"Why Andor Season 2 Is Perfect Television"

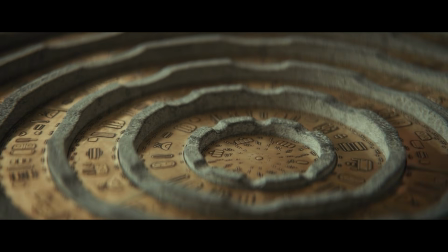[20:36]
Let's continue with our Andor analysis by breaking down Season 2's second arc, the Ghorman Heist.
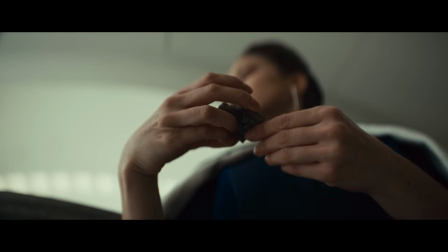[20:42]
There's some new concepts we get introduced to here.
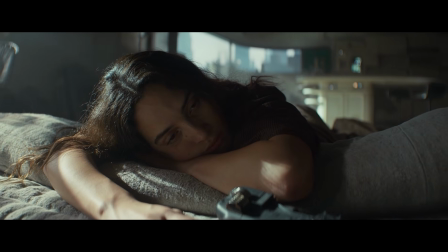[20:45]
One of these ideas is propaganda and how it works, which brings me to the Ghorman spiders. For me, they're the perfect starting point for analyzing this espionage arc.
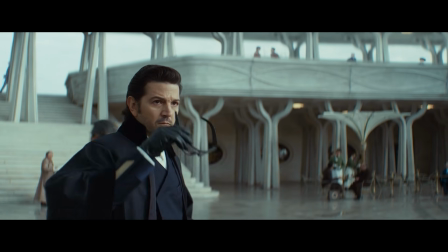[20:56]
These 3 episodes are like a spy movie. Cassian plays a fashion designer visiting Ghorman, Cyril plays a sympathizer to the rebel cause,
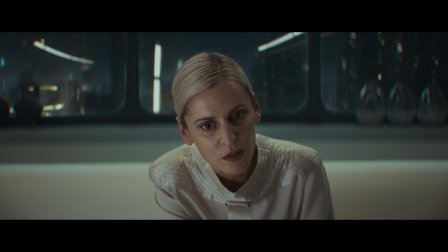[21:05]
and Dedra plays an innocent girlfriend giving Cyril an opportunity to show his worth to the Empire.
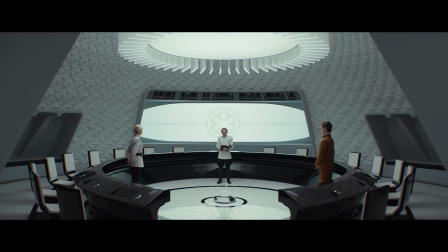[21:11]
Sitting above all of this is a secret master plan by the Empire to bait Ghormans into open rebellion,
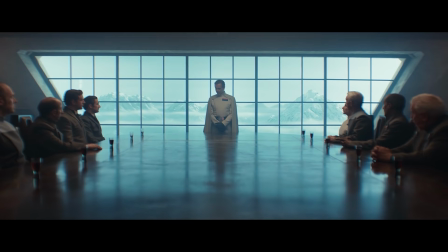[21:17]
a master plan that not even Dedra knows the full details about. When you see all this, it's hard not to compare the Empire's master plan to a spider's web,
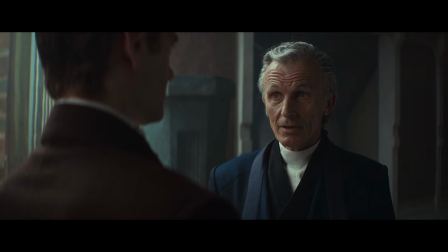[21:25]
where characters like Cyril, Rylance, and even Dedra are caught in it.
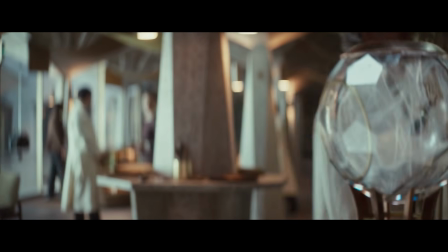[21:30]
One of my favorite shots from this arc is this one of the camera panning over to a spider spinning webs in a crystal ball.
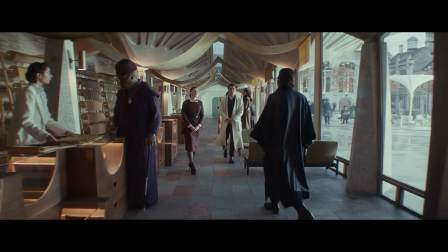[21:37]
This is shown inside Rylance's office right after Cassian and him make first contact.
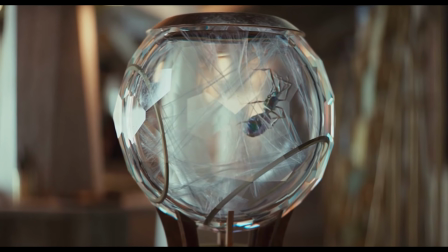[21:43]
It's a beautiful image, yes, but it's also a perfect representation of what's going on in this scene, episode, and arc as a whole.
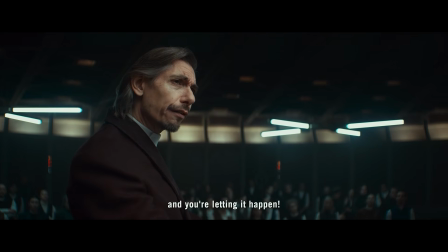[21:51]
Caro Rylance and his followers are unwittingly caught in the web of the Empire.
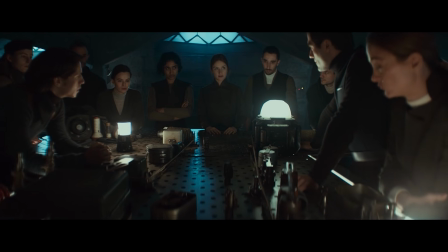[21:57]
They're doing everything the Empire wants them to do,
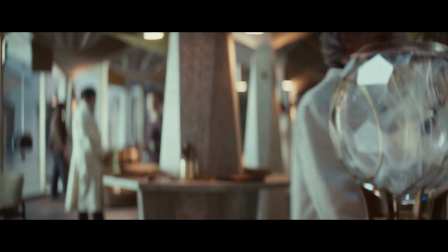[21:59]
and showing a spider spinning webs while trapped in a crystal ball is a perfect microcosm of that idea.
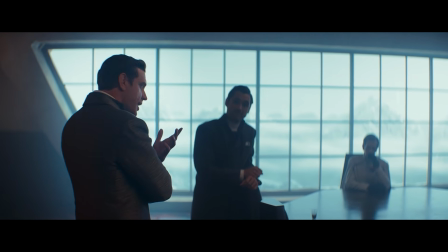[22:06]
There's also another meaning behind them that fits perfectly in this arc,
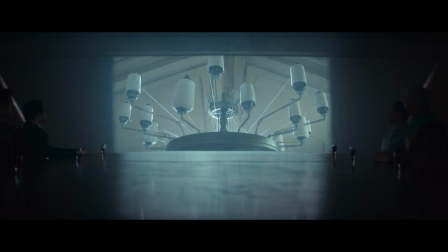[22:10]
and that is how good the Empire is at quote-unquote spinning the news and making people believe whatever they want them to.
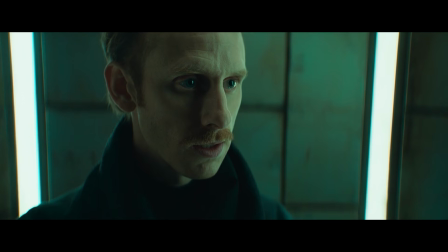[22:17]
In episode 4, Lonnie tells Luthen that Dedra is spearheading Ghorman, to which Luthen replies, Miro.
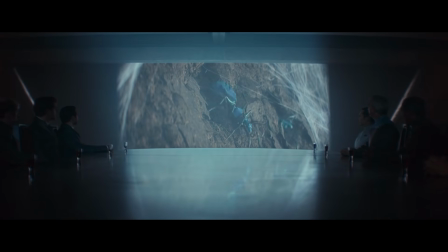[22:25]
Why, she's a hunter, not a spin doctor. Spinning. Like the spinning of a web, or the spinning of fibers to form yarn to make clothing.
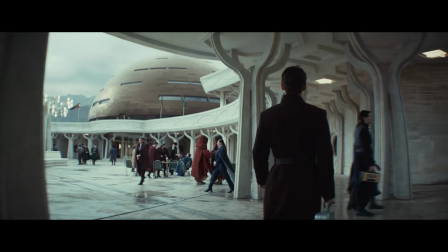[22:33]
It fits here like a glove. Clothing is an especially delicious motif to chew on in this context,
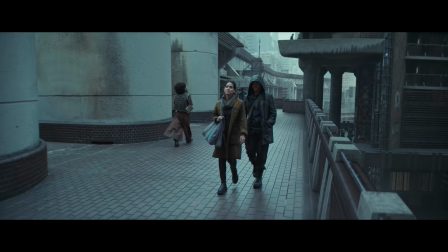[22:40]
not only because Ghorman is famous for their designer clothing, but also because clothing covers us up, hiding what's beneath.
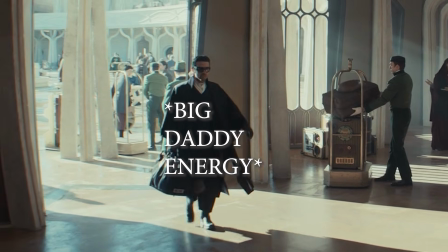[22:46]
In this arc and show as a whole, where characters have to jump into new skin, take on different names,
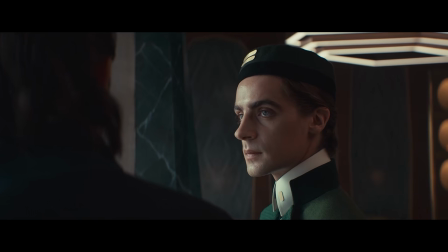[22:52]
and hide their true identities for the cause, making the Ghormans one of the most important people in the history of this rebellion,
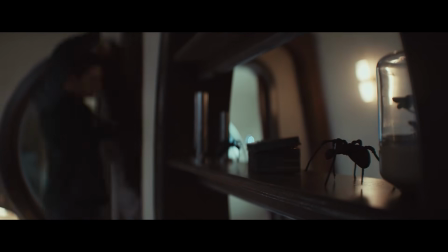[22:59]
fashion designers, seems intentional. There's other mentions of spiders in this arc that back up what I'm trying to say here.
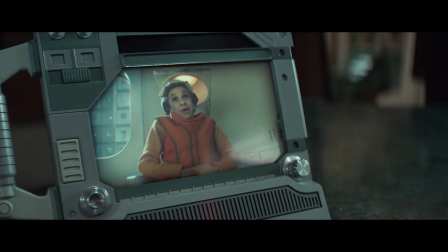[23:07]
In episode 4, Edie tells Cyril, I think you've got spiders in your brain.
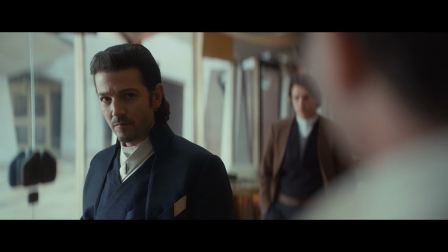[23:12]
And in episode 5, Rylance says, We need to catch them in their lie.
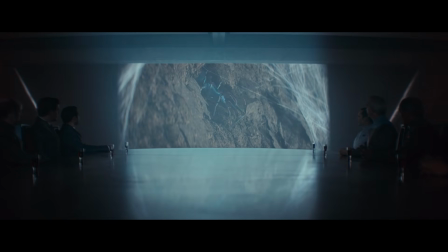[23:17]
Kind of like a spider catching an insect in its web.
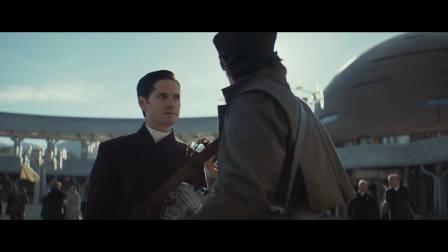[23:20]
One last detail is the candy that Sam puts inside Cyril's Galactopod with information about their secret meeting.
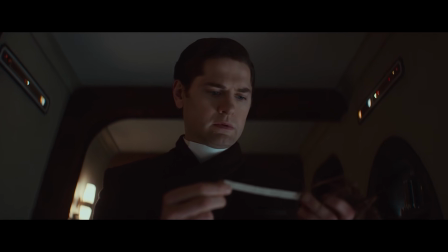[23:27]
I think this heavily connects with our broader discussion about propaganda.
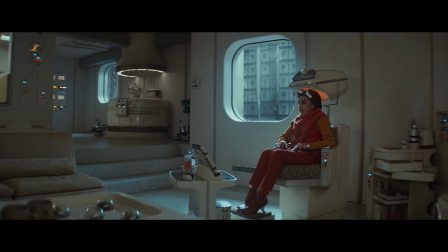[23:31]
It's already been established how much the galaxy hates the Ghor for their supposed arrogance,
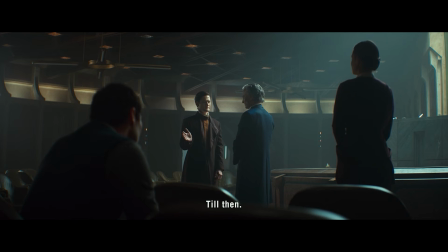[23:37]
but once we actually meet them in this arc, we can see they're good people.
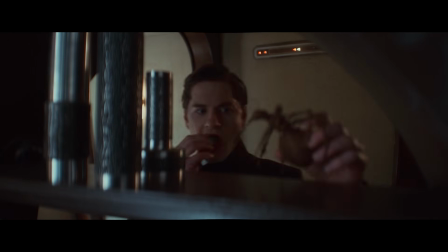[23:41]
The filmmakers might have been using the spiders like a representation for the Ghor here.
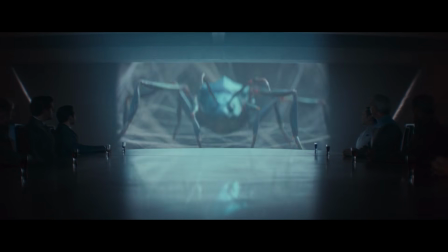[23:46]
Spiders aren't the most visually appealing creatures, and it's easy to make snap judgments about them because of that.
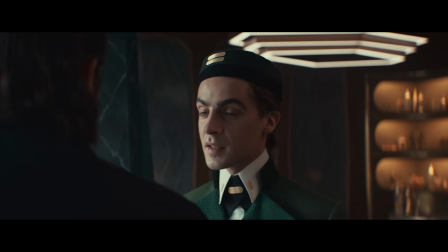[23:52]
But deep down, beneath the intimidating facade, there's something sweet and beautiful about the Ghormans.
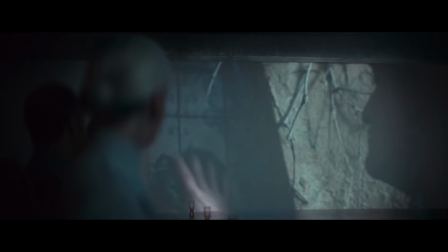[23:59]
It's not a big leap to see a connection between the Empire's scathing propaganda about the Ghormans and the Galactopod's scary appearance.
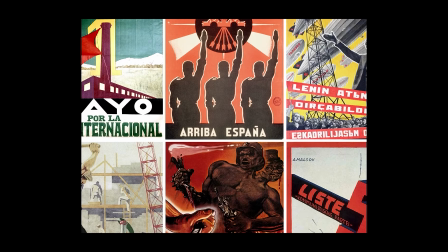[24:07]
I mean, what does propaganda do at its core?
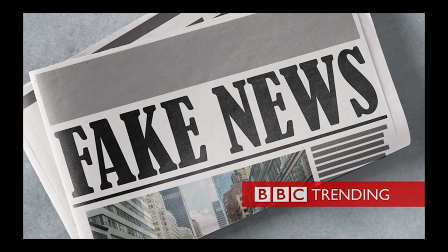[24:10]
It makes ideas, cultures, and even entire nations seem a lot more dangerous and scary than they actually are.
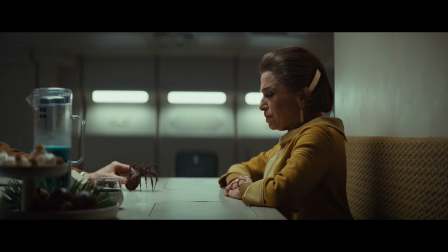[24:17]
Andor creators representing that idea with the intimidating appearance of a spider seems plausible.
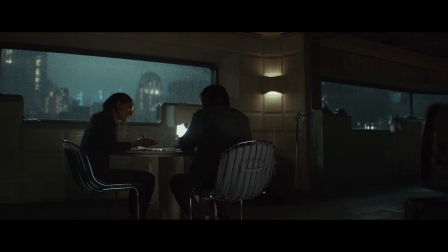[24:23]
There's another motif that ties into this, and that's one of feeding and eating.
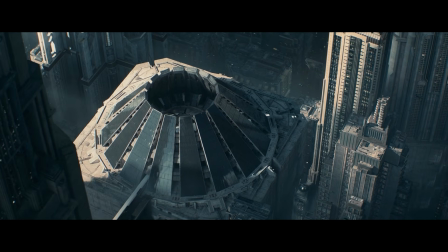[24:27]
In episode 4, there's a scene inside the ISB with numerous food-related lines of dialogue.
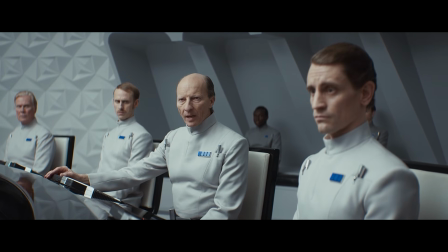[24:33]
Major Legret talks about a slew of recent arrests his department has made,
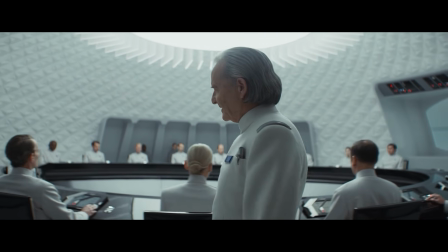[24:37]
and after Partagaz presses him for any findings, he says, We're ingesting the data.
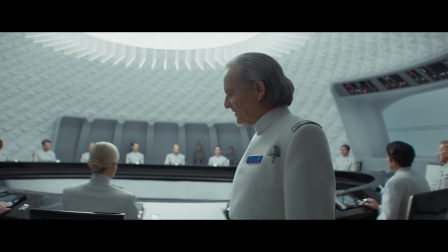[24:42]
To which Partagaz replies, We?